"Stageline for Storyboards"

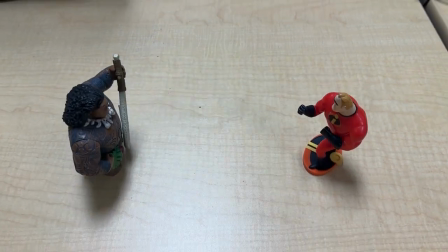8s
Hey folks let's talk about stage line for storyboard artists. This is also called the 180 rule.
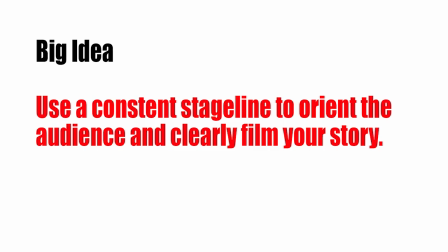15s
So before we get started I just want to say that a lot of this is subjective. There's no one right way to do this and a lot of this has to deal with your preferences with how you tell stories visually.
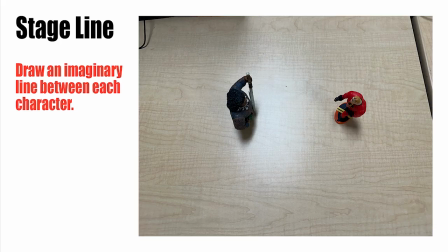28s
So take all this with a grain of salt. So let's go ahead and start with the two character set up.
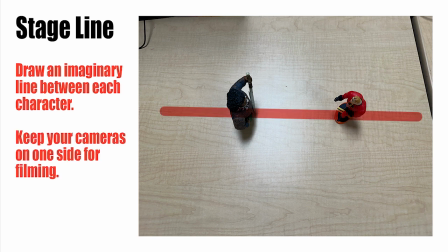34s
Go ahead and just imagine making a line that passes through both your characters.
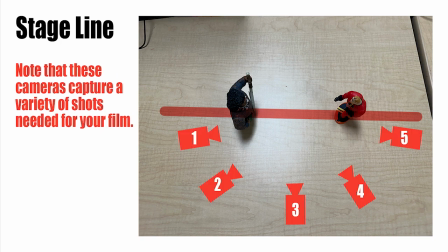39s
Next what you want to do is pick one side and you leave all your cameras on that side.
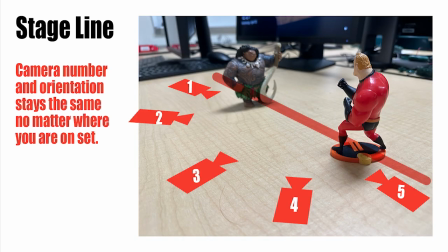44s
Your cameras will film those characters from that side of the line. Here's another angle that represents that relationship and one more.
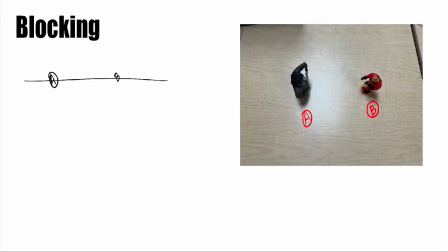53s
Next what you want to do is to block in all of your shots by doing some drawing or sketching.
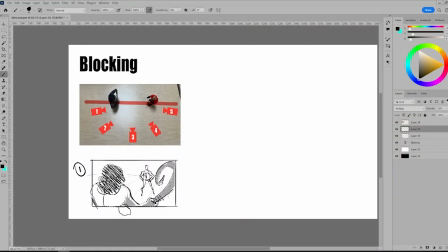59s
I like to use letters to identify the characters and numbers to identify the cameras.
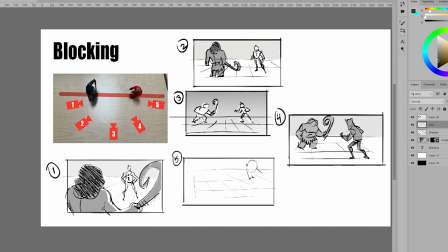65s
And here's a little reveal of the five thumbnail sketches that correspond to the five cameras that are in the diagram. So maintaining that stage line, no matter where I film, will make sure that Mr. Incredible is on the right and now he's on the left.
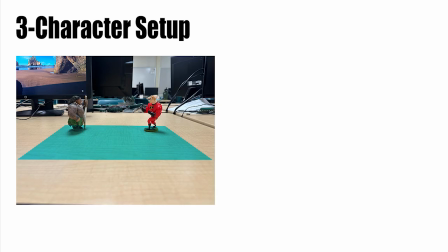81s
So here's another stage line example where the cameras are supposed to be in the blue area.
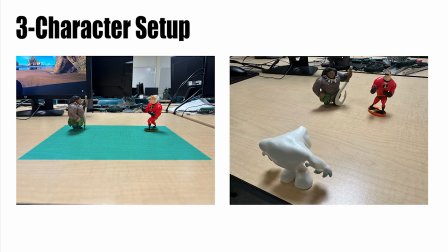87s
Let's go ahead and introduce another character and let's highlight that original stage line in that area we just talked about next we're going to
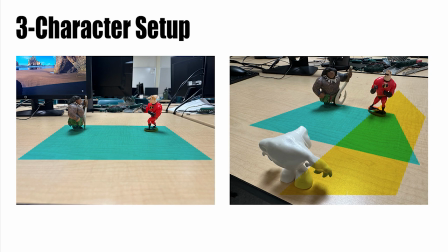96s
go add in a new stage line in yellow in between two characters like the new one and one of the old ones here's another angle that's going to show
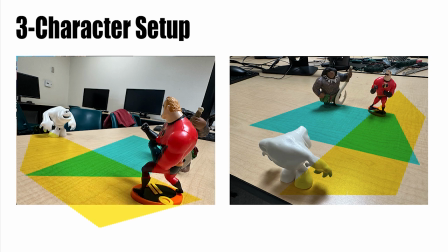106s
that relationship and then of course you could see both of the areas in blue and yellow and then i'll just go back and create a diagram so
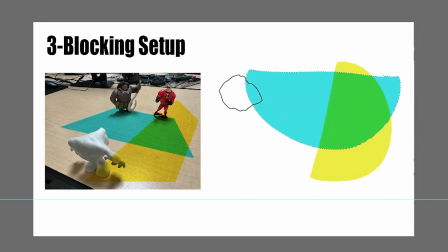115s
in this segment what i'll do is i'll make some half circles to represent the stage lines i'll go ahead and identify each character with letters and
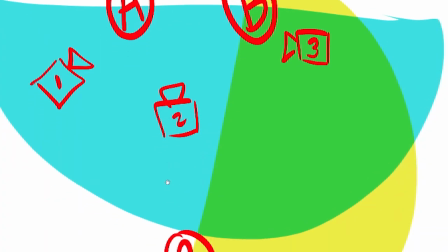123s
then in my diagram I'll go place a bunch of cameras.
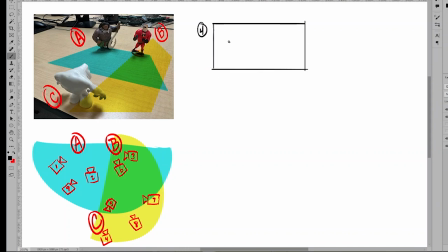127s
So in this last segment I'm just going to go off script and just kind of voice over some of these drawings that I'm doing. Just basically doing some thumbnail sketches and you can see that I'm working on camera number four which has Marshmallow
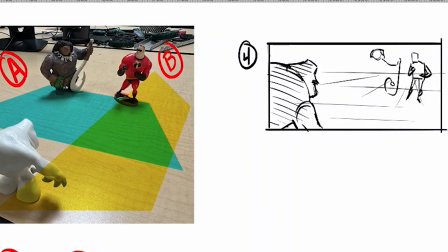142s
off to the left and then you can see that Maui is in the middle and then Mr. Incredible is going to be on the right.
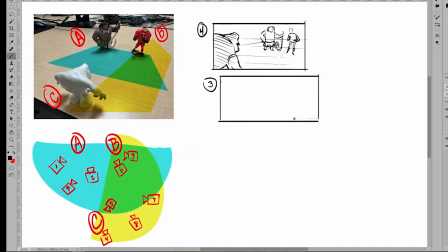150s
I really like setting up a stage line diagram like this because it helps with my left-right relationships. Also what it does is it gives me a reason to add some variety.
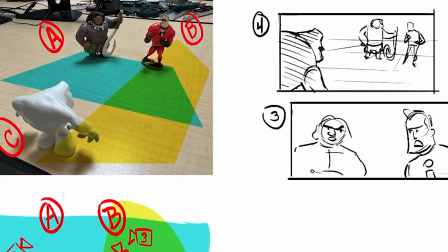164s
So with this segment I'm drawing in camera number three which is kind of an over the shoulder
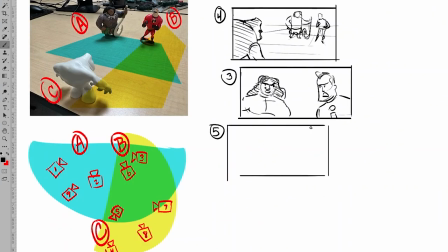170s
but you can see it's probably going to add to the story and maybe get Mr. Incredible to kind of talk to Maui. This is going to motivate the next shot where I choose camera five because I can go back and into a reversal and I can cut to show Marshmallow because maybe he's having some kind of a reaction.
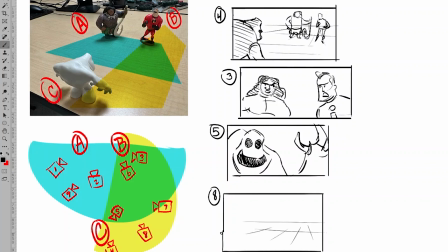190s
And then for the last drawing, I'll just choose number eight, which is a nice wide shot, which reorients the audience and it kind of establishes Oh, okay, by the way, here's the three-character setup.
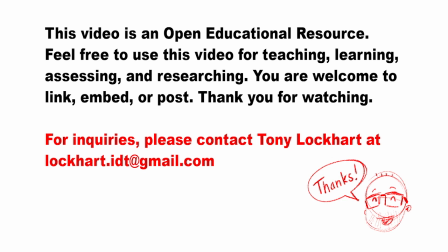205s
I know that was a lot to digest, but do me a favor. Go and storyboard something with good stage line in three characters. Thanks for watching. Bye.